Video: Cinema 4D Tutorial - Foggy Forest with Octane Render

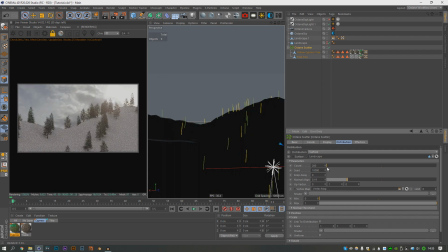[8:22]
I'm still going to put this to not 200 but 2000.
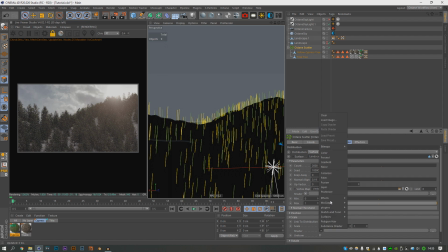[8:25]
And then in the scale, we'll drop in a noise here, because you add a little bit of realism.
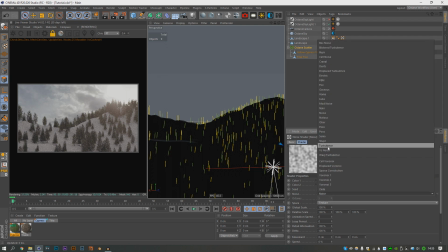[8:32]
If we maybe set this to turbulence, and we set it to about 500,
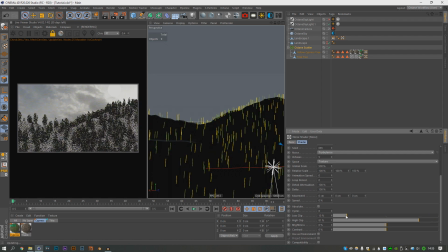[8:38]
and mess with it a little bit like that. Let me go back to normal noise actually.
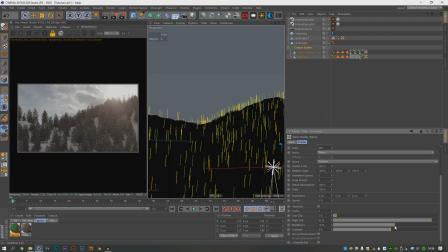[8:55]
Want a very little amount of variation. Yeah, something like that. And I think what I actually did in the original scene is I had the landscape a lot smaller, which is why I got away with about 1600 trees.
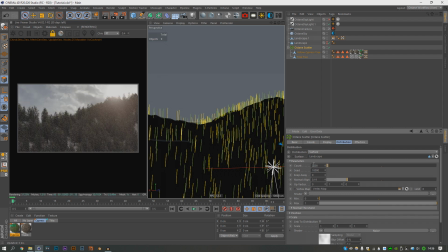[9:10]
So I'll just keep taking them up until... I think the smart thing to do here would be to add in grass, and then you don't have to worry about that filler bit, but I really wasn't about that approach.
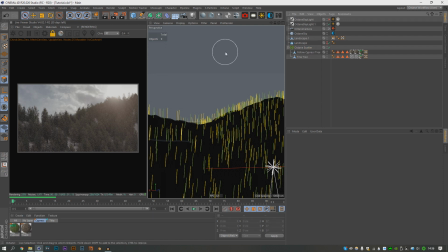[9:24]
Just for render time, honestly. But the look I got with the light shining through the trees, of course the daylight was not providing that.
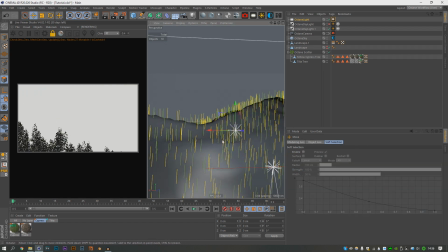[9:32]
So what did I do? I had an Octane light way behind the landscape like this.
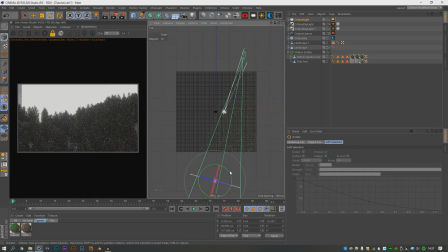[9:36]
We just angle this so it's kind of hitting in the same direction the sun is. We can turn off the visibility here.
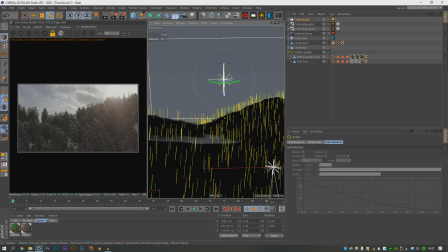[9:44]
Maybe bring it up a bit more. Tilt it down. Just so it's really hitting through all the trees. I also added a fall off map. And set that to 1000. I think the light was pretty close, because I was trying to get it through as much of the trees as I could.
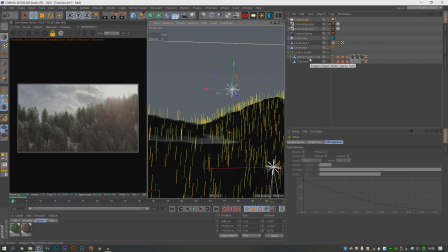[10:05]
But as you can see, that light really, it changes the vibe of the whole scene completely. Maybe just keep pumping that up. Yeah, that was definitely more of the vibe. And I changed the temperature to match the sun a little bit.
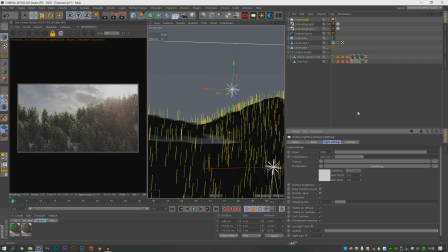[10:23]
It was around, somewhere around 3000, I think. Just so I had a bit of a warm thing, because it didn't look natural at all being white. So that's how I got the really, really nice scatter there through the trees, was using the Octane light.
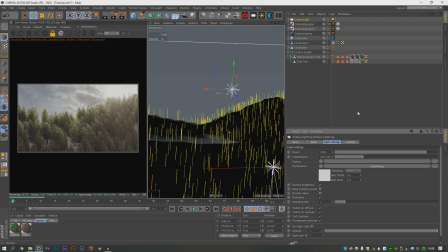[10:37]
Which honestly changed the scene completely for me. As soon as I learned that, I was like, oof, looks amazing. So it does. The fog, you're probably wondering about the fog. I'm not gonna go over trying to fill in those gaps in the trees, because that was just, it was a little process that I did at the end.
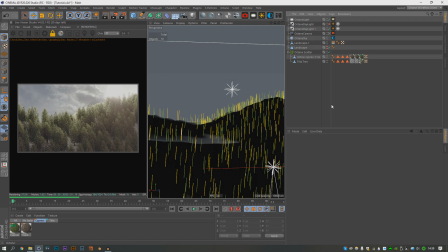[10:56]
But surely at this point, you know what to do to get rid of this. So the fog, this might slow my computer a bit, because this computer isn't the fastest.
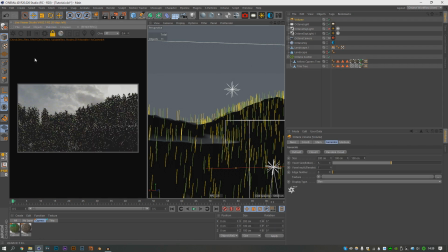[11:05]
But if we bring in a fog volume here,
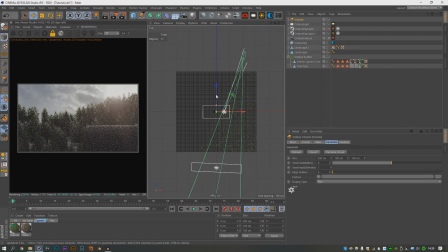[11:10]
and this did take a little bit of fiddling with to get the way I wanted.
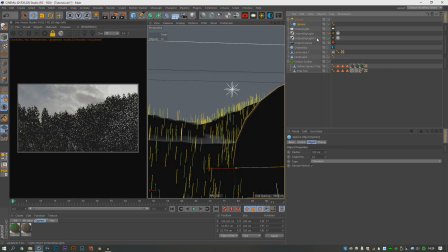[11:20]
Now, if you don't notice, you're going to have to drop in a sphere here, and then the fog will be bound to the sphere.
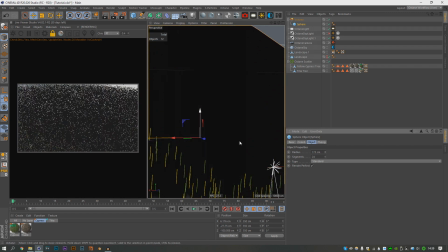[11:25]
So I did that. I kind of did something a bit like this.
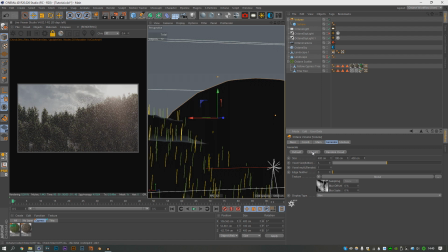[11:30]
And then if you come in the volume and you hit cloud 1, and in here, it just takes a little bit of messing about with. Come in the medium, bring the
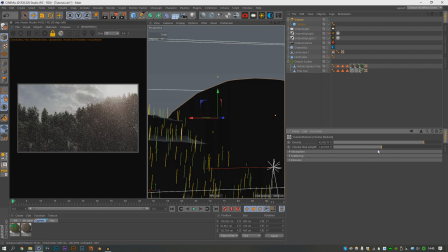[11:43]
density down a little bit, bring the volume step length down a lot, not too much, but a lot. These should be fine. You bring the size editor down a little bit. I turned up the edge feather a lot as well, but on the display type, what did I do?
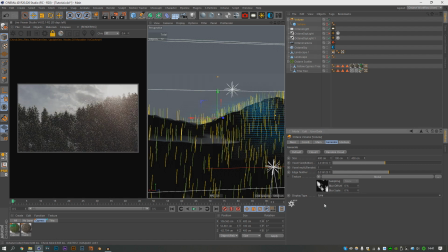[12:01]
Was it lines I changed? Yeah, it was lines. I changed it to lines. Felt like it helped me see it a bit better. And I just wanted to sit over a few of the trees, because looking at Scottish fog a lot of the time, I do know what it tends to look like.
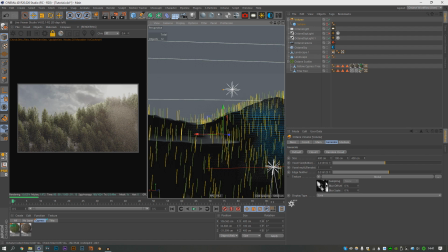[12:15]
Every morning, just lovely fog, it's brilliant. It was the noise I messed with more. That was too big. That was down to about 200. And the contrast was way higher. There we go.